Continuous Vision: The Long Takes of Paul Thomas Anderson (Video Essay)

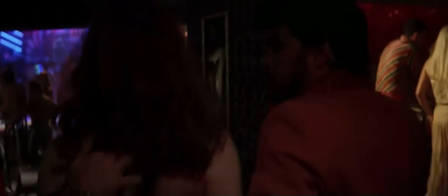(5:12) Enough for nothing, honey, but you are the sexiest bitch in the
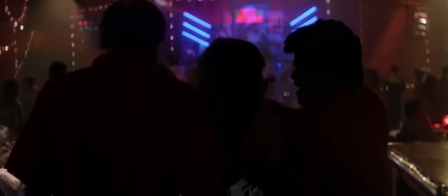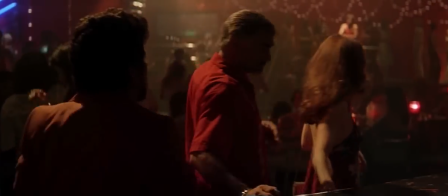(5:23) up over there some plans. I'm gonna send them right over. Listen, Jack, I'm ready. I'm available.
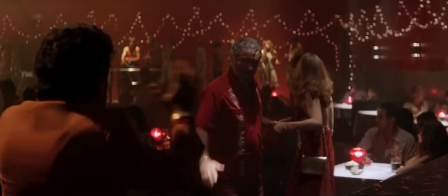(5:28) You put me in a movie, okay? We're talking box office, Jack.
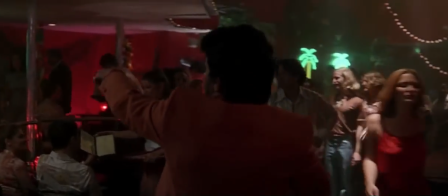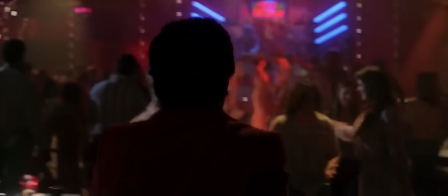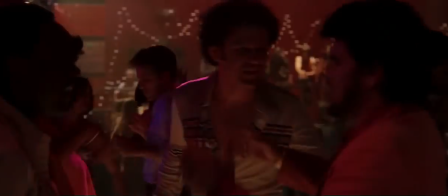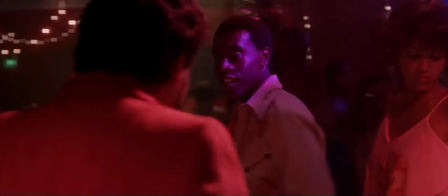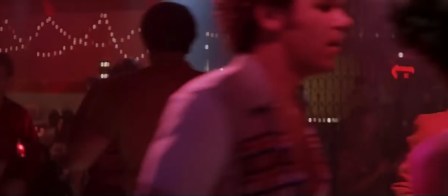(6:12)
Here the camera glides and whirls to mimic the energy of the disco dance floor.
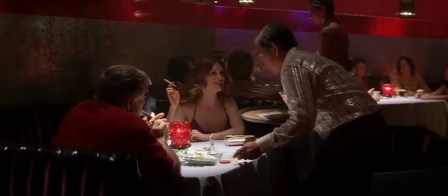(6:21)
And then, the slickness of the skates of Roller Girl, played by Heather Graham.
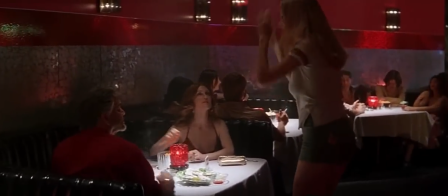(6:28) Hi, Roller Girl. Hi. Did you call that girl today?
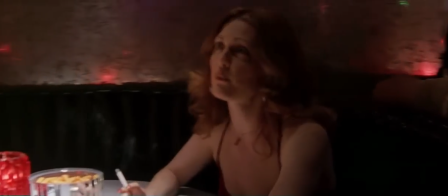(6:32)
It's also notable that none of the characters are explicitly stated as being involved in the pornography industry, even though later, they're all revealed to be.
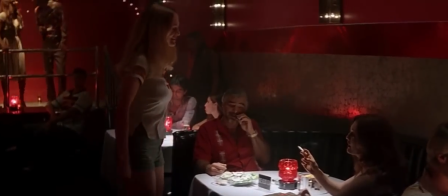(6:40)
I think that BT chose to establish them as everyday people before exposing their controversial profession.
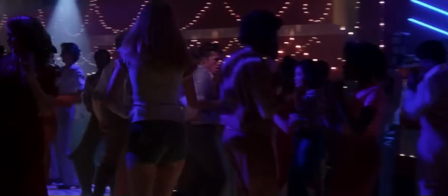(6:47)
This objectifying angle on Roller Girl implies her exhibition as a porn star.
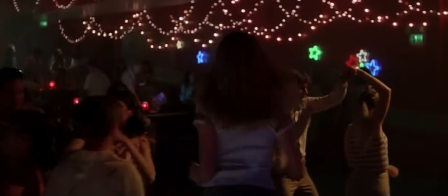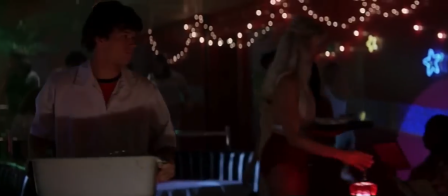(6:58)
The long take finally lands on Mark Wahlberg's Eddie Adams, the protagonist and focus of the film.
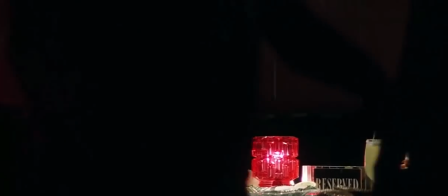(7:05)
The closing of the long take sets up an intriguing gaze exchange with Burt Reynolds' character.
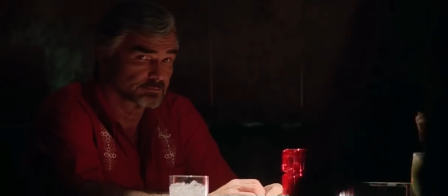(7:11)
Their meeting is the catalyst for the entire film.
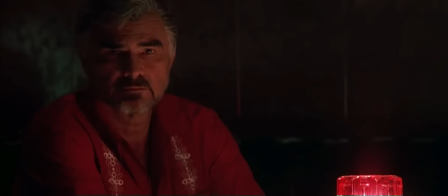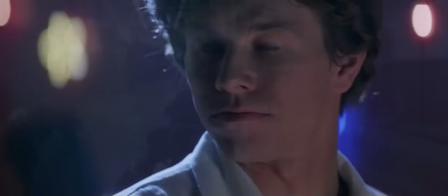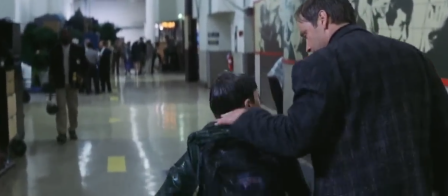(7:27)
His next film, Magnolia, also employed a long, complicated take through a large space filled with many characters.
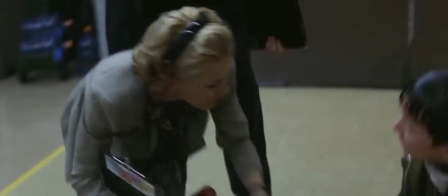(7:34)
It takes place about 20 minutes into the film. The visual construction of the scene is a microcosm of the structure of the film itself.
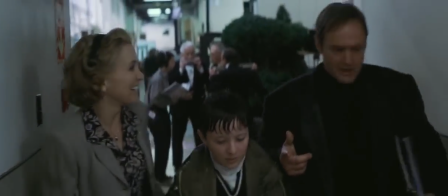(7:43)
The movie is a web of life plot, peering into the lives of 9 casually interrelated LA residents.
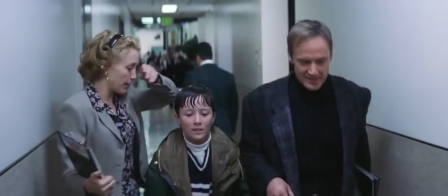(7:50) Where's Richard and Julia? Oh, good. They're here. They're fine. They're in the dressing room.
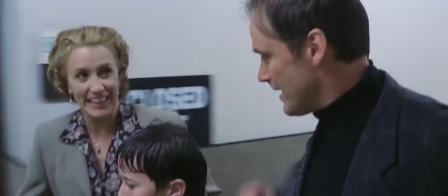(7:54) So we're all set. Okay. See you later. Yeah, you go to it, handsome. See ya. Okay, buddy.
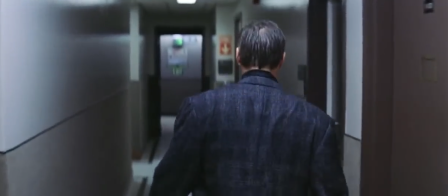(7:59) Love you. Good luck, Rick. Hey, Peter.
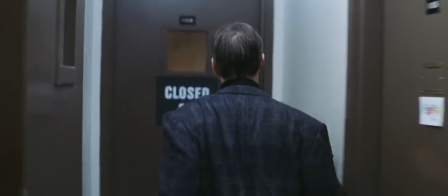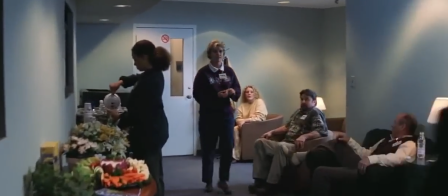(8:12) Dick. Fuck. Who's ready to beat the record?
Darting around various hallways and intersections,
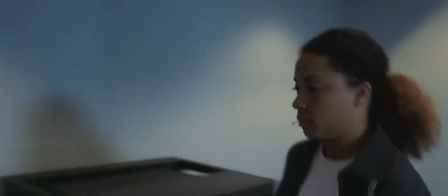(8:16)
this carefully choreographed shot spatially reflects the larger motif of the spontaneity and fleetingness of human connection.
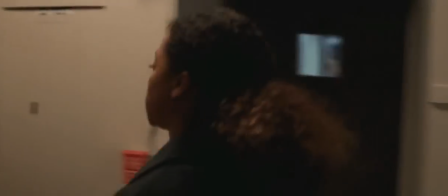(8:24) No bueno, no El Nino. Sorry, I'm late.
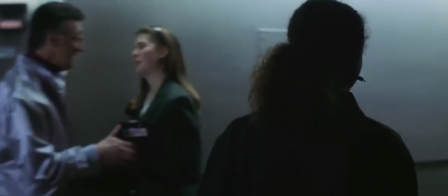(8:29) Listen, you know, have I ever lied to you? What's your name again? Amy, Mr. Jennings. L D T D T A. Right.
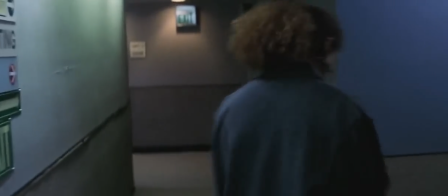(8:34) Listen, trust me. You know, stay focused. Where's the news department at the studio?
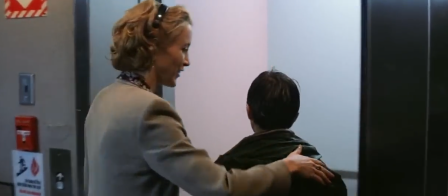(8:38) It's upstairs. Have you ever been there? Oh, sure. Why? Well, I was wondering about the weather department.
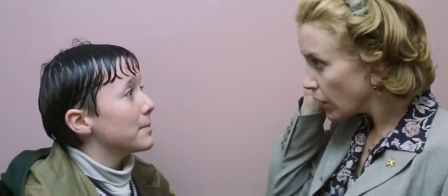(8:44) Uh-huh. I was wondering whether or not the weather people have outside meteorological services or if they have in-house instruments.
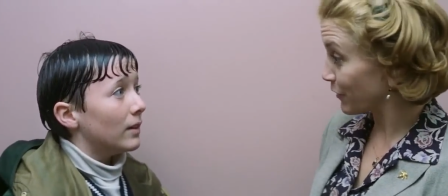(8:50) I can check on that for you. Maybe later we can take a tour. Okay.
On a more obvious level,
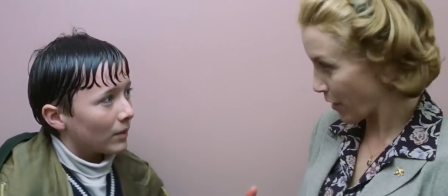(8:55)
the continuous movement of the shot develops the boy genius Stanley by showing his social awkwardness and his obedience as he is herded around by various adults.
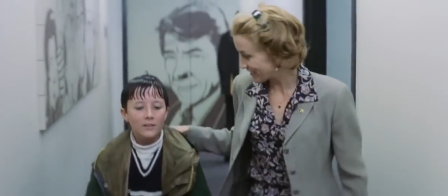(9:03) You don't know, huh?
Well, the shot also sets up the stressful, zany atmosphere of television production, which continues throughout the movie.
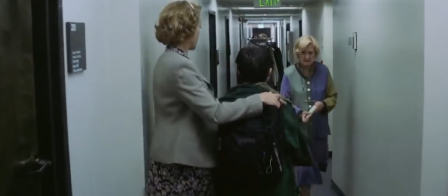(9:12) Hi, Mary. Hi, Ron.